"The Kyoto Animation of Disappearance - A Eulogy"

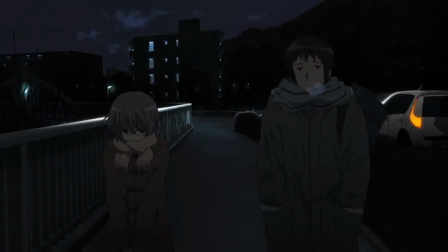8:14 But even with a more subdued composition, you see the extreme skill of the background artist in portraying the lack of light. For example,
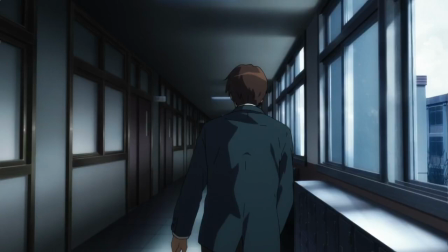8:23 this shot of Kion in the hallway wouldn't have nearly the impact if the contrast was different on this background. say if the wood wasn't as glossy, or the shadows as ominous and diffused.
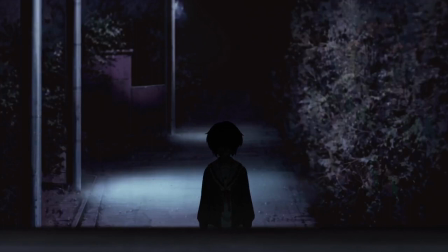8:36 Every time I rewatch this film, I'm struck every single time by how dark they allow this to be.
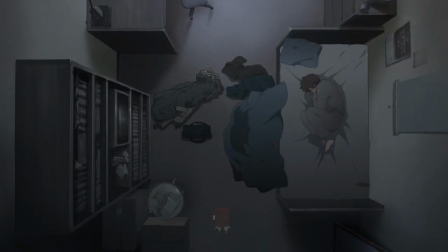8:43 On many of these shots, you can barely even see what's going on on screen, but I'll be damned if it isn't the most effective thing possible for the mood.
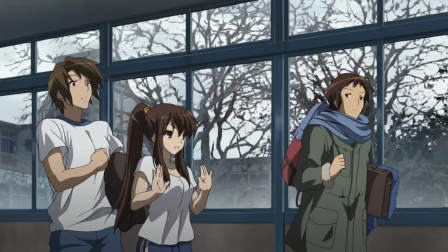8:52 It feels like you could almost tell the entire story of Disappearance without any of the cell animation or audio,
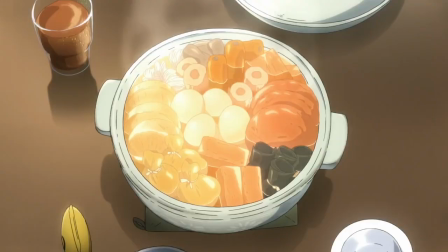8:59 if you were just looking at the backgrounds of the scenes, the prevailing colors, the kind of emotional state that they put you in.
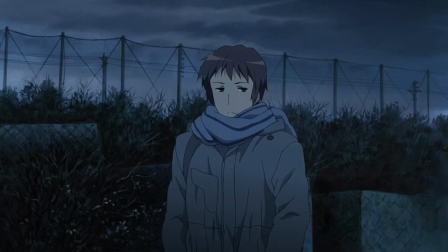9:07 Showing you even those, it would be very clear to see that this is a story about an escape from darkness, a return to the color,
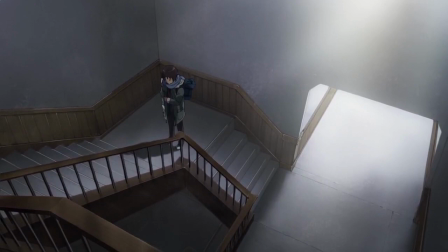9:16 and as we talked about previously, the other light sources that are offered to Kyon in his attempt to return.
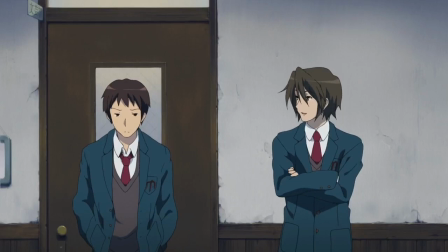9:23 Honestly, you could just boot up a random place in the film and then hit pause and check out the background art and consider the lighting and the composition,
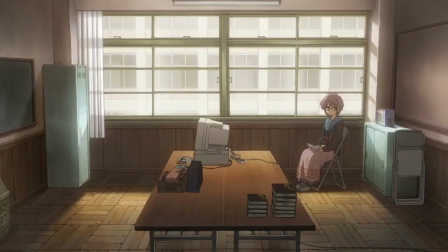9:31 the colors, what it means for that point in the story and the line that's being set over it every single time you're gonna find something
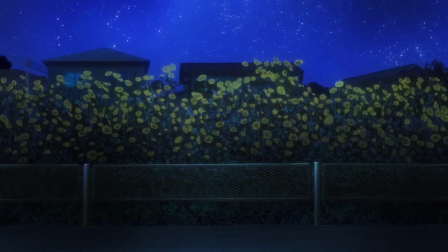9:37 special. So well done Mikiko for giving us beautiful shots like the school here and for infusing every little bit with poignant meaning.
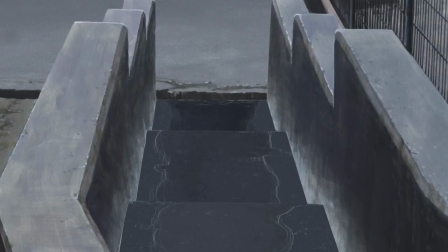9:46 That makes it pretty easy to transition into another area that suffered a huge loss.
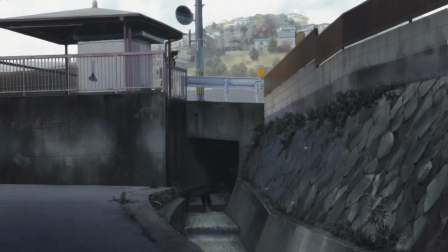9:53 That would be the color design and keying of the film done almost entirely by Naomi Ishida.
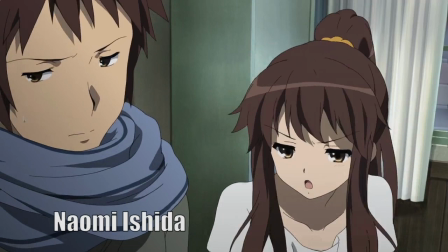9:59 Their responsibility would have been to take the animation stills,
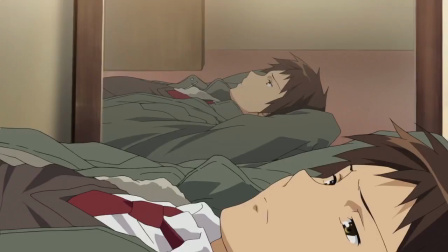10:03 every frame of animation throughout the entire movie, and assign a color to everything that's not a part of the background. For example, the fact that Kion's skin is noticeably darker than Mikuru's,
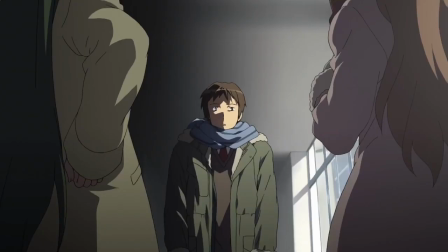10:14 or that the shadows on Kion's shirt should be right about here and have a
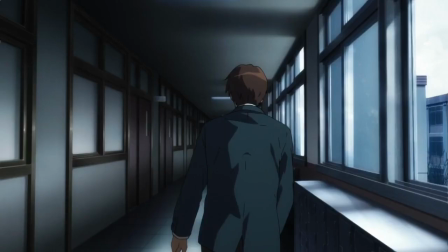10:20 different level of lighter black ray than the windows behind him or the darkness of his hair.
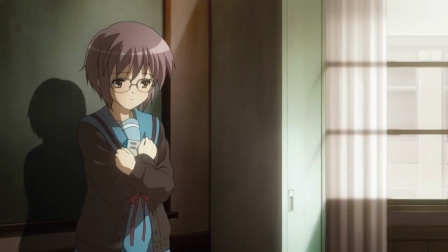10:25 And just like the background artist too, the job of color design would have to be so much aware of the mood of each scene,
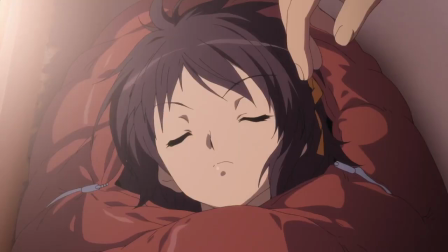10:33 what's trying to be conveyed, what the lighting is like, and what emotion the audience is supposed to be receiving at this moment.
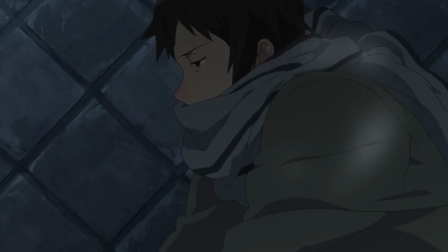10:41 I hope you believe me when I say I would not necessarily talk in superlatives if they didn't deserve it,
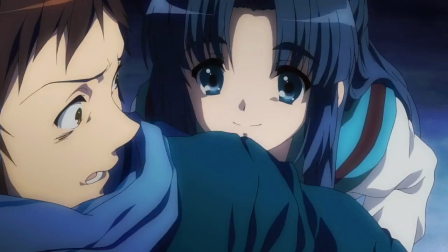10:46 but here I love every single choice Ishida makes over the course of this film.
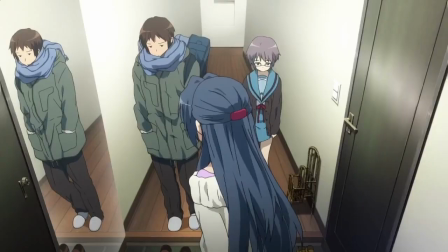10:51 Let's take out a few examples and I'll show you how concise and effective it is.
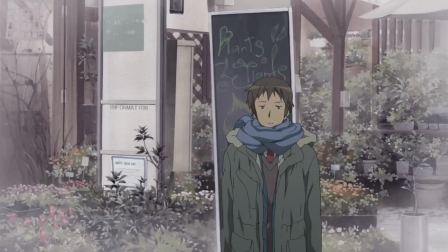10:56 Take the earthy greens on Kion's coat fading him into the background here,
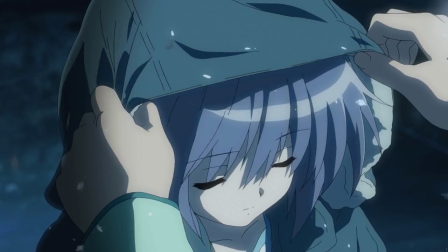11:00 but then that same coat being a soft enveloping deep blue-gray in the moonlight with Yuki here, as if it's splitting the distance between Kion's deep green and Yuki's pale blue. Then, of course,
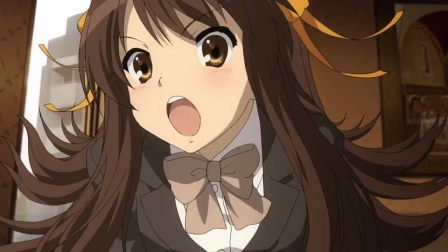11:13 using a palette of bright crisp browns in order to highlight moe art choice and form this endearing, nostalgic moment.
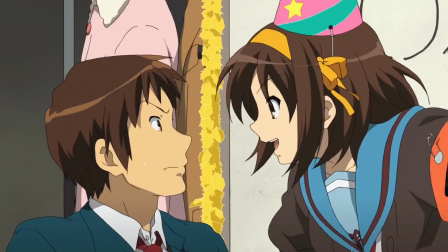11:21 End of the same accord, the soft, beautiful moments when Nagato offers some light to Kyo-n.
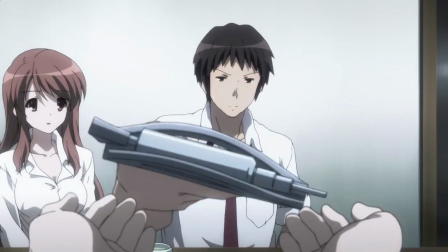11:27 In these moments, though, the contrast is higher. The world is not universally illuminated.
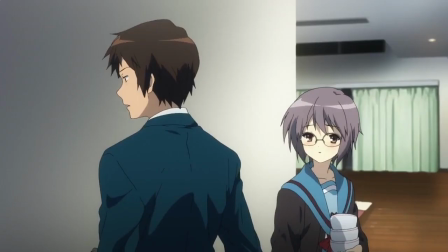11:32 The shadows are more pronounced, and the entire place is less saturated. But using the exceptions is easy.
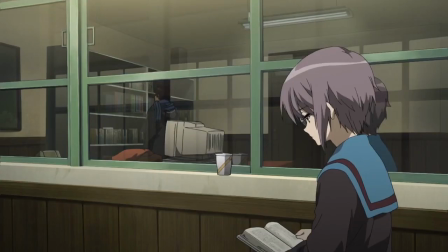11:39 I think what makes the color design of this film so great is that for the majority of the film, as Kyo-n is in a world speckled by gray.
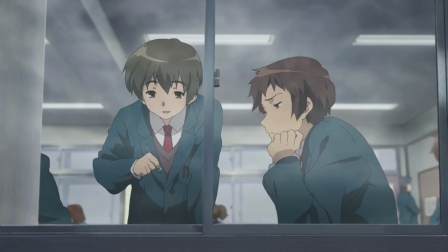11:48 It seems most of the colors of the characters we already know from Haruhi are speckled by gray too.
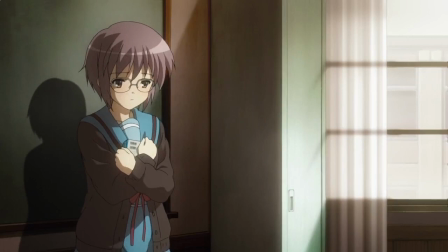11:54 Again, how perfect and how unified all of these decisions from these separate artists are towards one singular purpose.
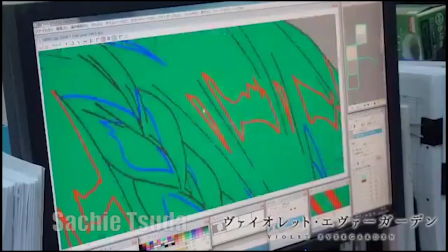12:01 Thank you, Naomi Ishida. There's an interesting credit listed for Sachi Suda.
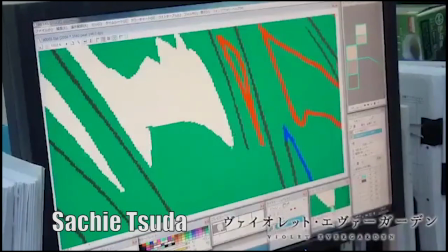12:07 It would appear that they did the paint and special effects for the film. Now, painting itself is simple enough.
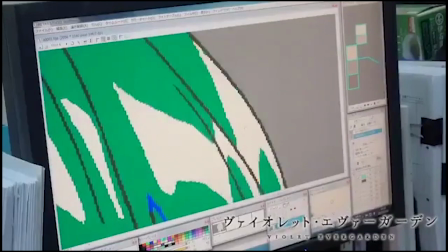12:12 They would take the information and color design laid out by Naomi Ishida and fill it in using the paint bucket tool or whatever tools are necessary.